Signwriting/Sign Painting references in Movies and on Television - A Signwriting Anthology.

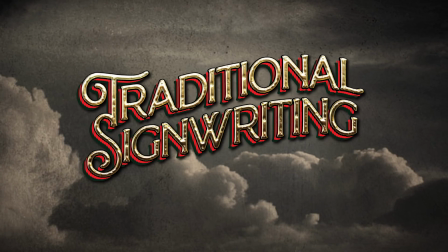62s
Greetings, and welcome to another edition of Traditional Signwriting with John Boy.
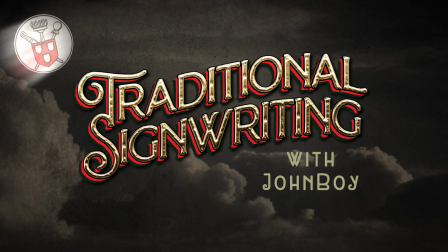68s
In this video, we will be looking at signwriting references in the movies and on television.
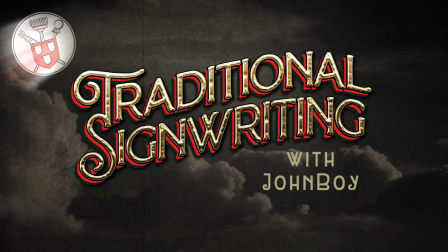73s
We will not be concerning ourselves so much with the on-screen prop side of signwriting as
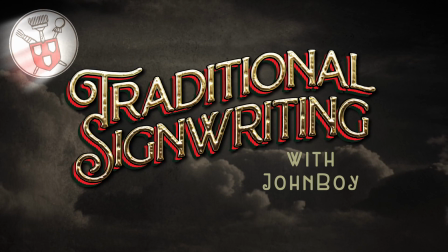79s
we will with references to actual signwriting characters and processes as portrayed on screen.
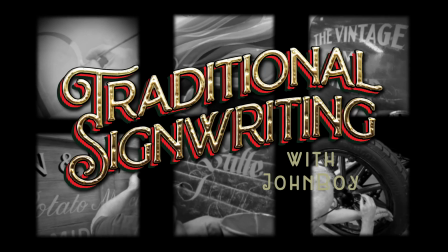86s
Such references are unfortunately few and far between, but they do exist, and any known clips are documented here for posterity,
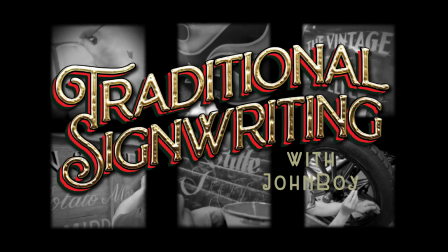94s
along with some explanatory notes by John Boy, a professional time-served signwriter with over 4 decades of experience in the trade.
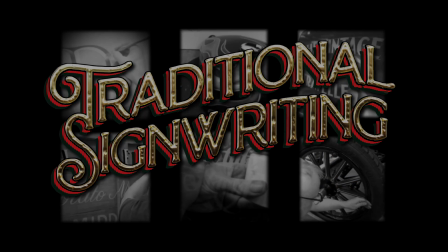103s
So, if you're sitting comfortably, we'll begin.
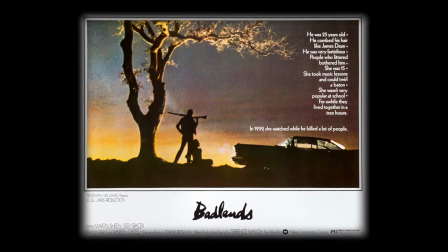108s
Badlands, the 1973 movie starring Martin Sheen, features a character called Holly,
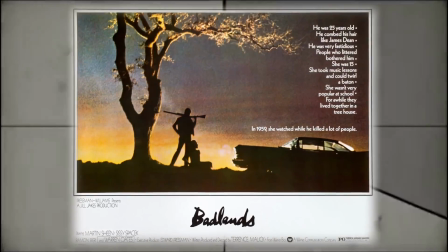114s
played by Sissy Spacek, who is a little girl whose daddy was a sign painter.
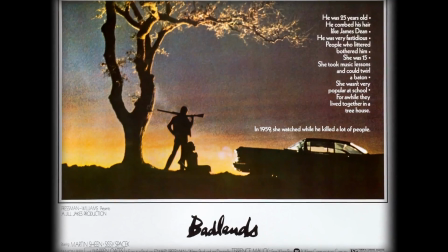120s
Set in 1950s South Dakota, we first see this sign painter, who is played by Warren Oates, in his backyard,
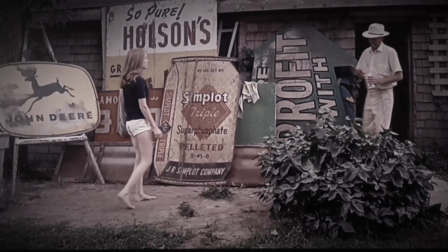127s
surrounded by many examples of his work and preparing a 2-inch brush for use by shaking the turpentine out onto the ground.
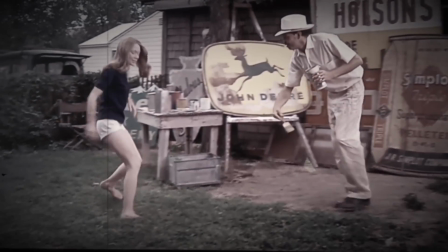135s
When quizzed by his daughter on the possible environmental effects of this action, he then proceeds to direct the solvent spray at her,
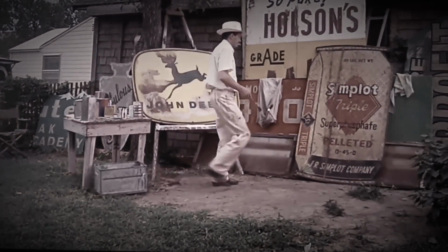142s
and after chasing her, we see him starting to touch up a signboard for John Deere tractors.
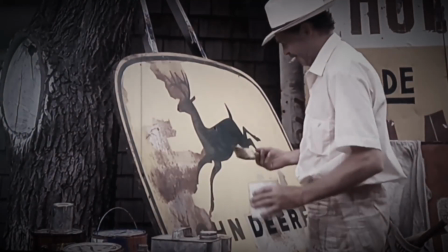148s
This is quite a clever way to allow an actor to apply paint with the bare minimum of training in signwriting,
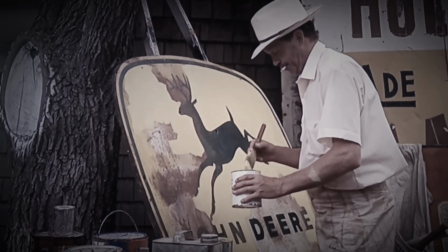154s
implying that the sign has been taken down for repair.
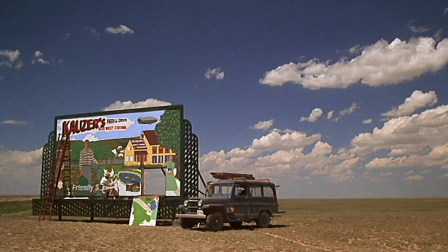158s
We next see Warren's character in a scene, where accompanied by his paint-splattered truck, he plies his trade on a billboard for Kautz's animal feeds.
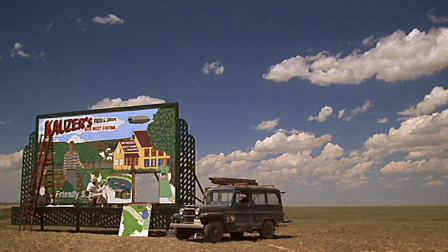167s
Here, Jack Fisk, the art director for the movie, describes the scene.
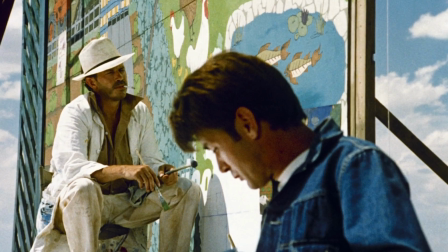172s
We shot a billboard scene in Badlands, and I remember the morning we were going out to shoot it.
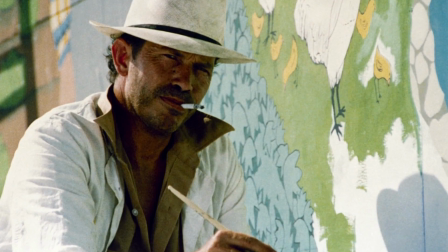180s
I had built the billboard and erected everything, and Joan Mosine did the painting,
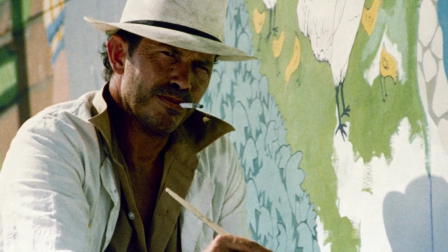184s
and I'd worked with her on Messiah of Evil earlier, where we painted many murals.
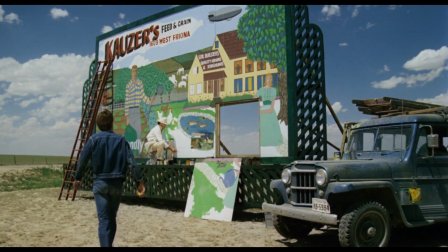189s
And Terry said, "Could you take one of the panels out of the billboard so I can see through it?"
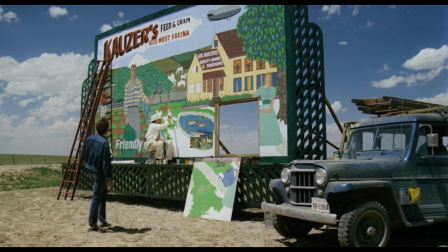196s
And we did,
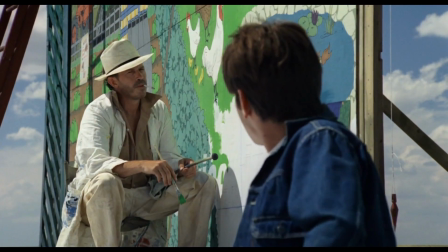198s
and it became very effective because instead of shooting against a flat wall for an hour or however long the scene is,
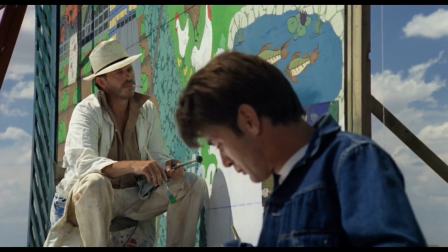206s
we were able to shoot Warren painting on the billboard, but see, thousands of feet beyond.
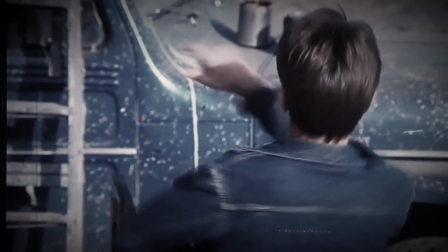214s
This movie, by Terrence Malick, was loosely based on real-life events,
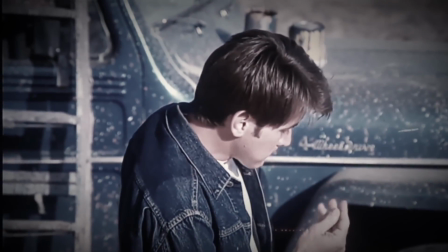219s
and the movie itself went on to inspire Bruce Springsteen to pen the song Nebraska.
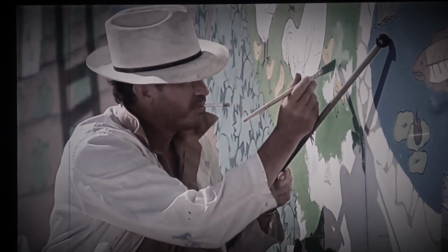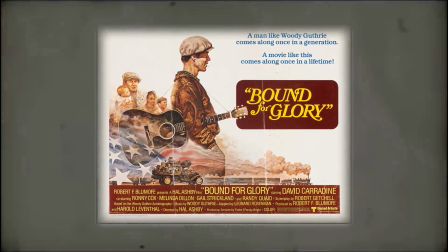232s
Next up, we have the 1976 feature film, Bound for Glory.
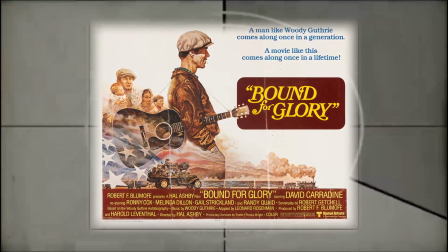237s
In this biopic of the great Woody Guthrie, David Carradine portrays Guthrie as a
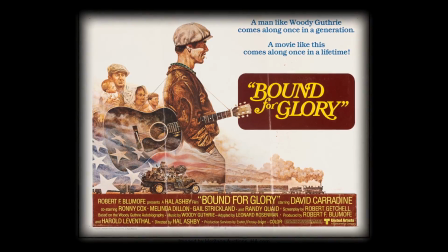243s
singer-songwriter-signwriter, painting signs and making music during America's pre-war Dust Bowl period.
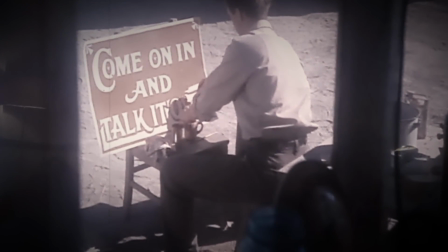249s
In this first scene, we see Woody hand-lettering a self-promotional sign using the cutting round method of signwriting.
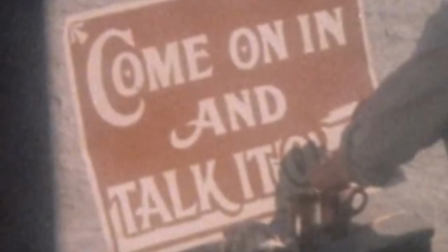257s
That is to say, he is applying red paint on a whiteboard by painting outside of the letters, thus leaving the letters white.
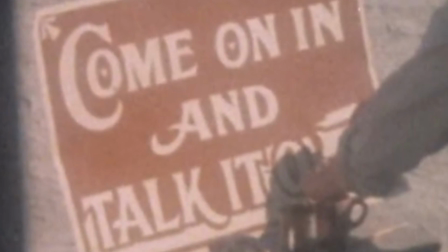265s
From a signwriter's point of view, this method, in this particular instance,
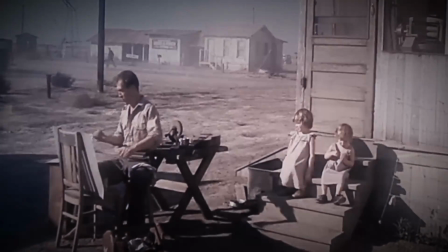270s
does not really make a lot of sense, as it would require a lot more unnecessary preparation before the actual lettering could commence.
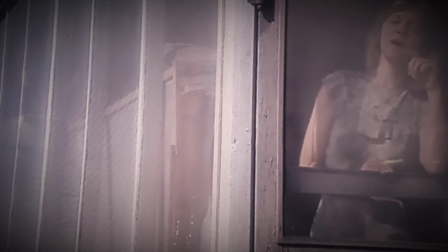277s
However, it would appear that our protagonist is using a piece of recycled white pasteboard,
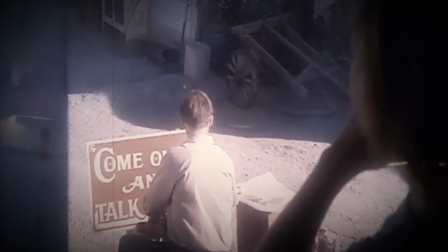282s
and the fact that he is using this overcomplicated approach to what should be
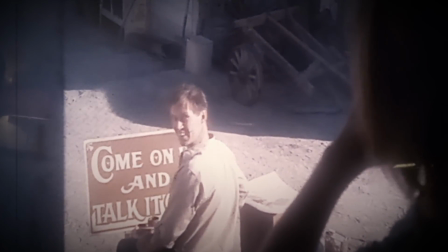287s
straightforward lettering is actually a clever cinematic precursor to our following clip.
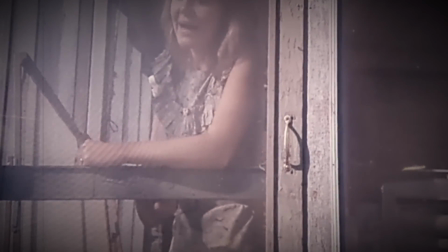292s You could be making regular money with sign painting, Woody, if you tried. Just ain't no sense in harping on it, Mary.
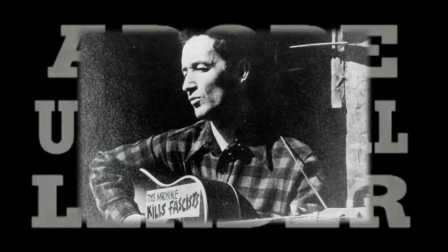304s Do no good.
The following scene shows Guthrie lettering a shop front, again by cutting round a white background with red.